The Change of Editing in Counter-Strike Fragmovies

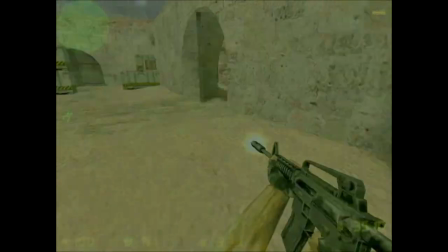The first-person perspective is the only way to play Counter-Strike, so it is basically the default and most common way to present frags.
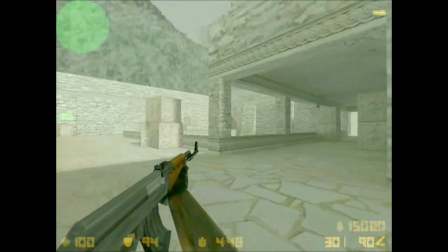However, Frag or Die relies solely on the first-person perspective for its shots,
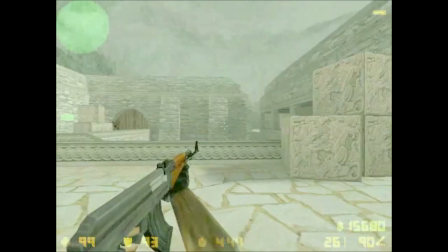and there is no camera movement except the already existing movement of the players.
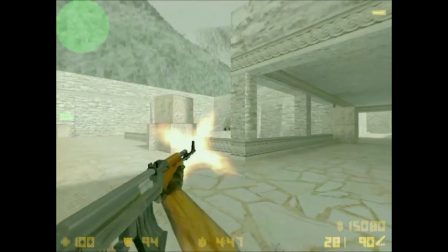In the following months, many other movies tried to recreate what worked well in Frag or Die, and add new elements to that.
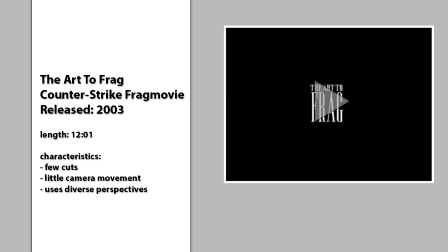Early 2003, the video The Art to Frag depicted rather basic but precise and well thought out editing. It clearly tried to incorporate techniques used in traditional film without alienating itself from the Counter-Strike scene. As you can see, The intro is an homage to Frag or Die, but in contrast to its predecessor, the art of Frag uses multiple different perspectives, including establishing shots, close-ups, or just repetitions from other angles.
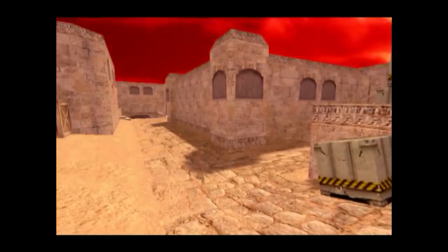However, most of the shots are rather long and usually do not violate the 180-degree rule.
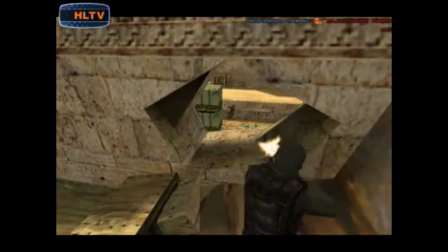Their function is to show what is happening as well as possible, so the viewer can follow the action easily and be aware of the environment.
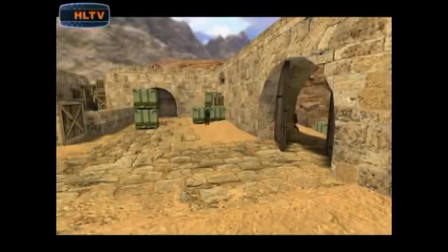When you leave slow motion and repeats out of consideration, compared to a classic action movie like Escape from New York,
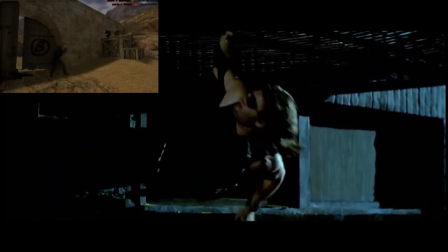in some scenes parallels regarding the editing can be observed. Both share a small number of cuts and almost no camera movement.
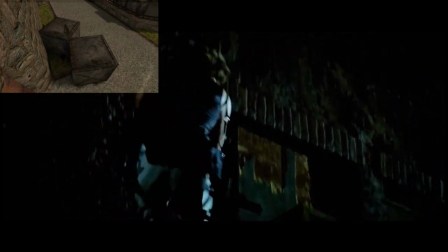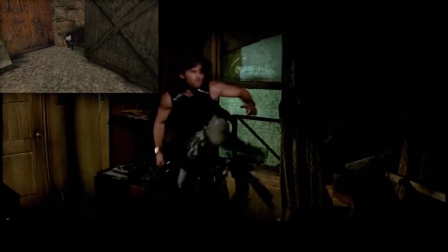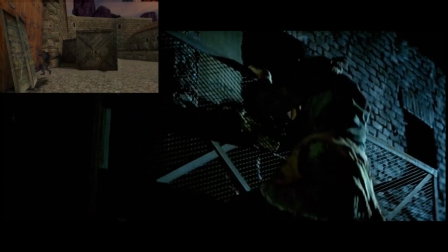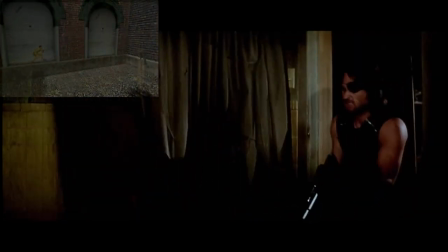Another idea the art of Frag promoted is the synchronization of visuals and sounds.
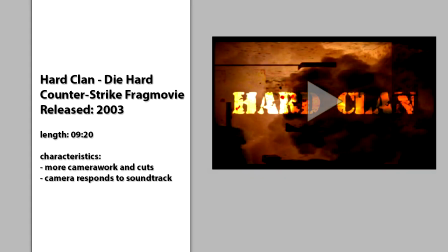The Frag movie Hard Clan, Die Hard expanded this concept a lot further. Suddenly, the music does not only function as a soundtrack, but also affects the video track.
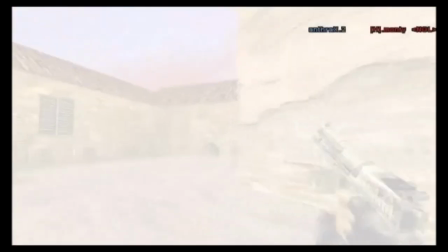A scream shakes the image, a booming bass makes it bounce, and by that, the first-person perspective is not a simple recording anymore,
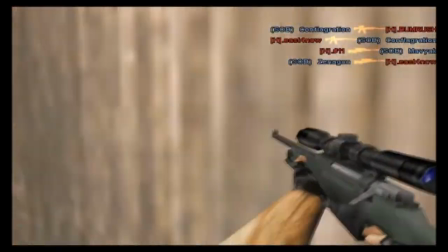it has become a camera, displaying diegetic and non-diegetic elements.
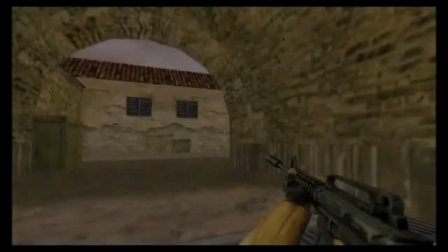Turn your back like you always do. Face away and pretend that I'm not, but I'll be here cause you're all that I got.
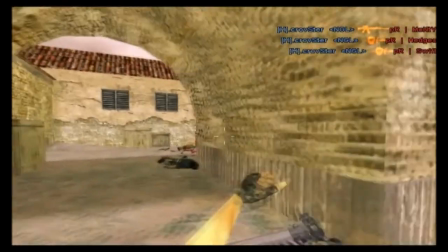I can't feel the way I did before. Don't turn your back on me.
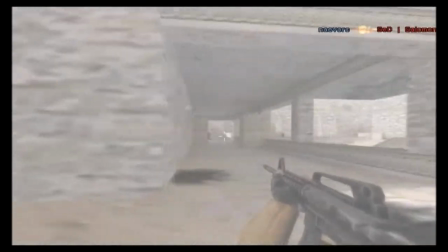I won't be ignored. Time won't change this damage anymore. Don't turn your back on me. I won't be ignored.
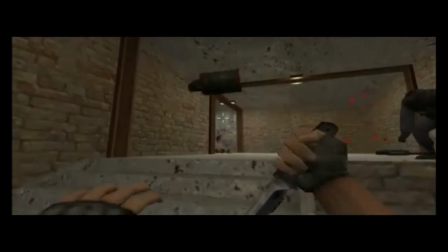I'm a little bit insecure, a little unconfident, cause you don't understand to do what I can, but sometimes I don't make sense.
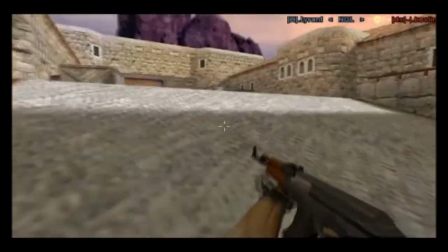What you never want to say, but I've never had a doubt. It's like no matter what I do, I can't convince you for once just to hear me out.
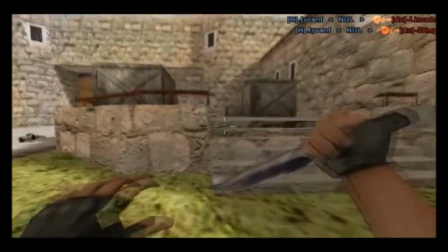So let go, watching you, turn your back like you always do. Face away and pretend that I'm not, but I'll be here cause you're all.
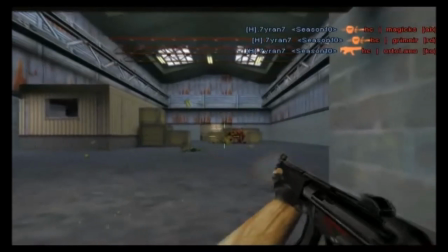Most modern films obviously do not use sounds or music in the same way, but some do something similar.
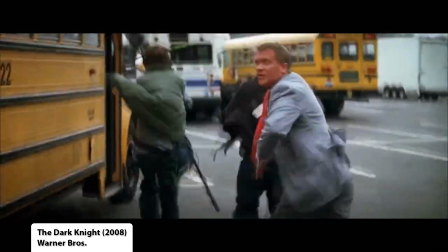In order to present explosions, impacts or gunfire, the camera shakes.
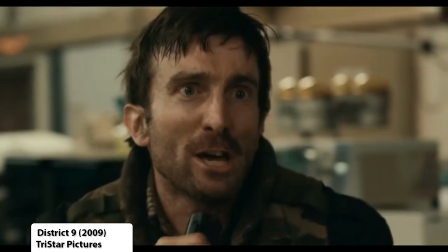It is affected by what it is capturing, although the camera is not part of the film's internal world,
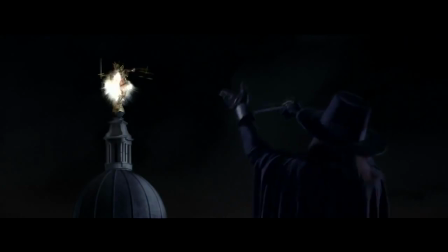and therefore non-diegetic, just as the music in Fragmovies.
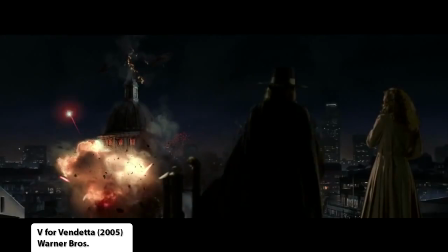Late 2004,
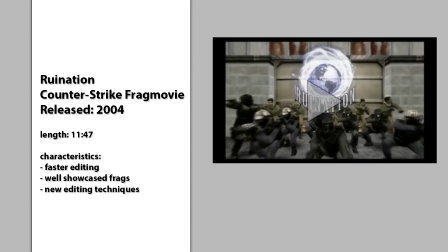the Frag movie Ruination was released and managed to combine and improve the strengths of the art of Frag and Hard Clan Die Hard.
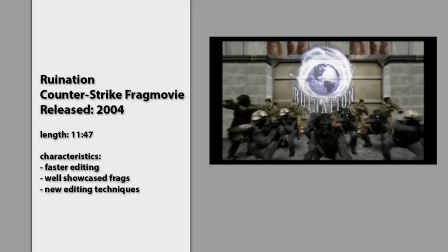It uses establishing shots, tracking shots, split screens,
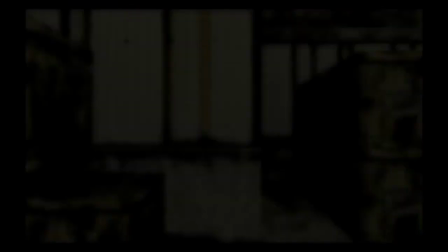and non-diegetic elements to illustrate what is happening or what is about to happen.